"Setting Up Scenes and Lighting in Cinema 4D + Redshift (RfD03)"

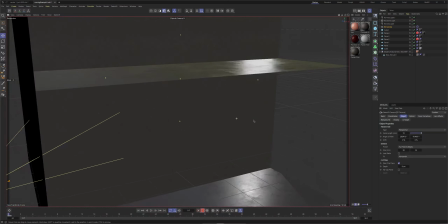[45:31]
Now, there might be a case where you also want to have a wall that you can see through,
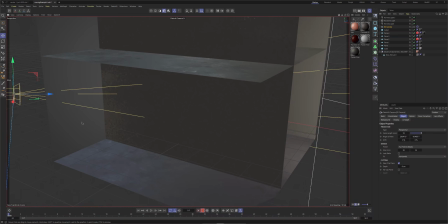[45:37]
but it still adds reflections and shadows into the scene. You can totally do that. If I select this wall, for example, this wall here, if I select this wall, you can see I've got a Redshift render tag on this. So Redshift object, and if you go into visibility,
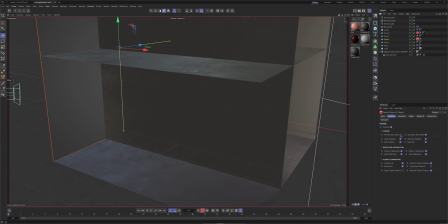[45:55]
you can actually turn off primary ray or secondary ray, depending on which side is front or back. This will make it invisible from one side or the other.
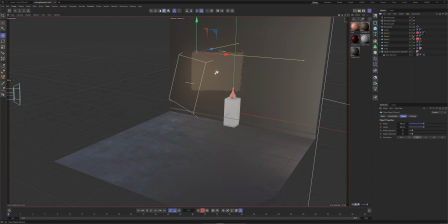[46:04]
So I think primary ray makes the front invisible, but if you're viewing it from behind, you'll still see that geometry, and secondary ray is the opposite of that, basically. So definitely a tip to use if you want to have walls and stuff that you don't really need to see. And I'm going to hide them in this viewport because I also don't need to see them. Maybe this as well.
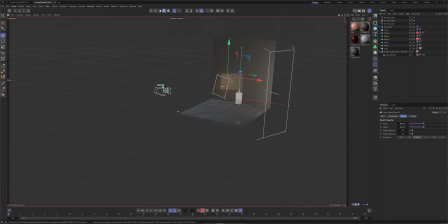[46:23]
Okay, cool. So I'm going to zoom out for a second, and I've got a few different lights, not lots and lots of stuff going on, but I do have a few going on.
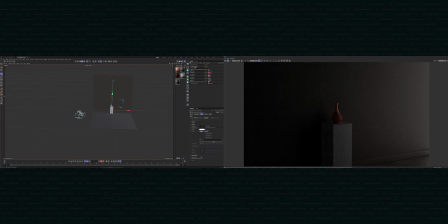[46:31]
So I have a dome light, which is sort of simulating a little bit of daylight coming in. So I'm imagining this as a sort of indoor room that might open out onto like a garden with a pool or something.
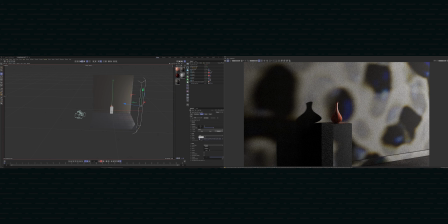[46:47]
Stuff that is far beyond the student lifestyle, but who knows, maybe someday. And so to mimic the reflections of the water coming off from outside, I've got this rather large area light, which is using those caustic textures
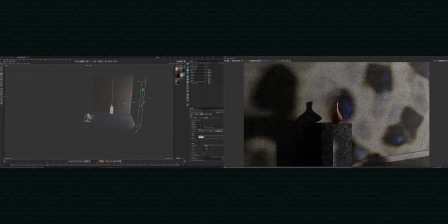[47:05]
that I showcased earlier. And these are fully animated. So if I scroll through, the render view will catch up, but you can see that we
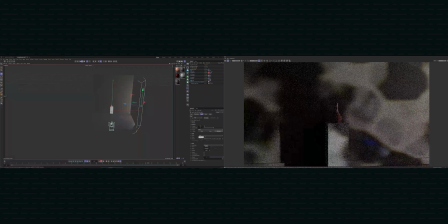[47:19]
have a bit of camera movement, but also we've got the gobo is animating, so these caustic textures are animating. If I was to actually go ahead and model the pool and add some turbulent, wavy water surface,
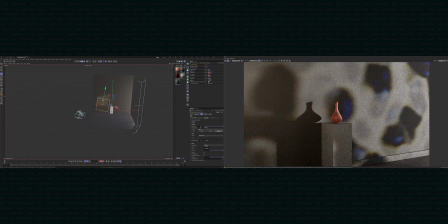[47:34]
and then add a light that then had caustics coming off it, this would be an insanely more expensive setup for me to render, and would take exponentially longer for me to render than just adding something like these gobo textures. This is a really nice way to add that extra realism, add a bit of context around your scene,
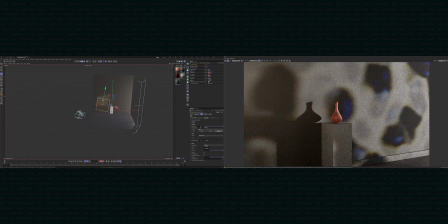[47:51]
without necessarily having to do all the extra computation of simulating those external bodies. You can see here the gobo key light and the dome light, all both coming from the same direction. They actually add a lot of dramatic energy to the scene,
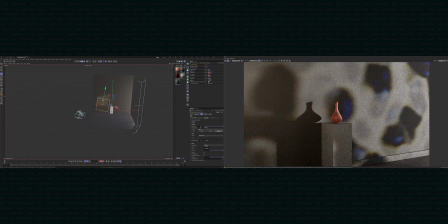[48:07]
and we're getting a lot of sort of one-sided light on our vase. But I think the shadows are a bit too dark, so I want to simulate maybe having like some sort of warmer lamp or something in the room.
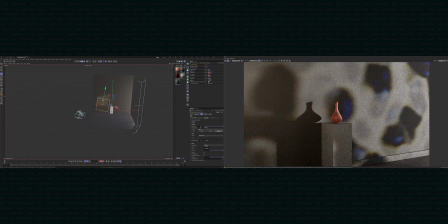[48:22]
And so for that reason, I went ahead and added this warm light. So you can see in the viewport, come in here,
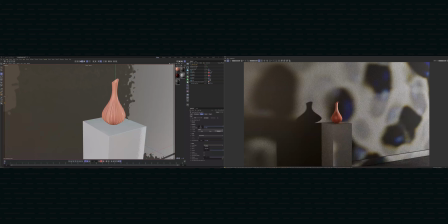[48:31]
we've got like a warm light that's just filling in a bit of those shadows, so that they're not that harsh. And we still have shadows, and we have ambient occlusion on our vase, so we are getting those deep blacks where they need to be deep, but
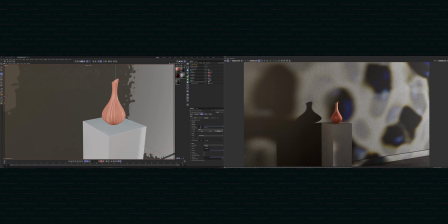[48:48]
around here on the left side, the shadows just aren't as harsh as if we turn that light off. You can see it's lost all of its warmth and its essence. It's a lot more cold. Maybe this is the look you're going for. In this case, it wasn't, so I added a bit of that fill light. But again, this is all subjective. This is all to taste, so you can design your scene exactly how you'd like it. Now, you might be wondering, Yuvraj, where do I get these textures? Yep, sure. I told you about the I Go by Zach textures, which you can get, which have shadows and stuff that he recorded, and they loop as well, which is great. But what about these caustics? Boy, oh boy, do I have an announcement for you.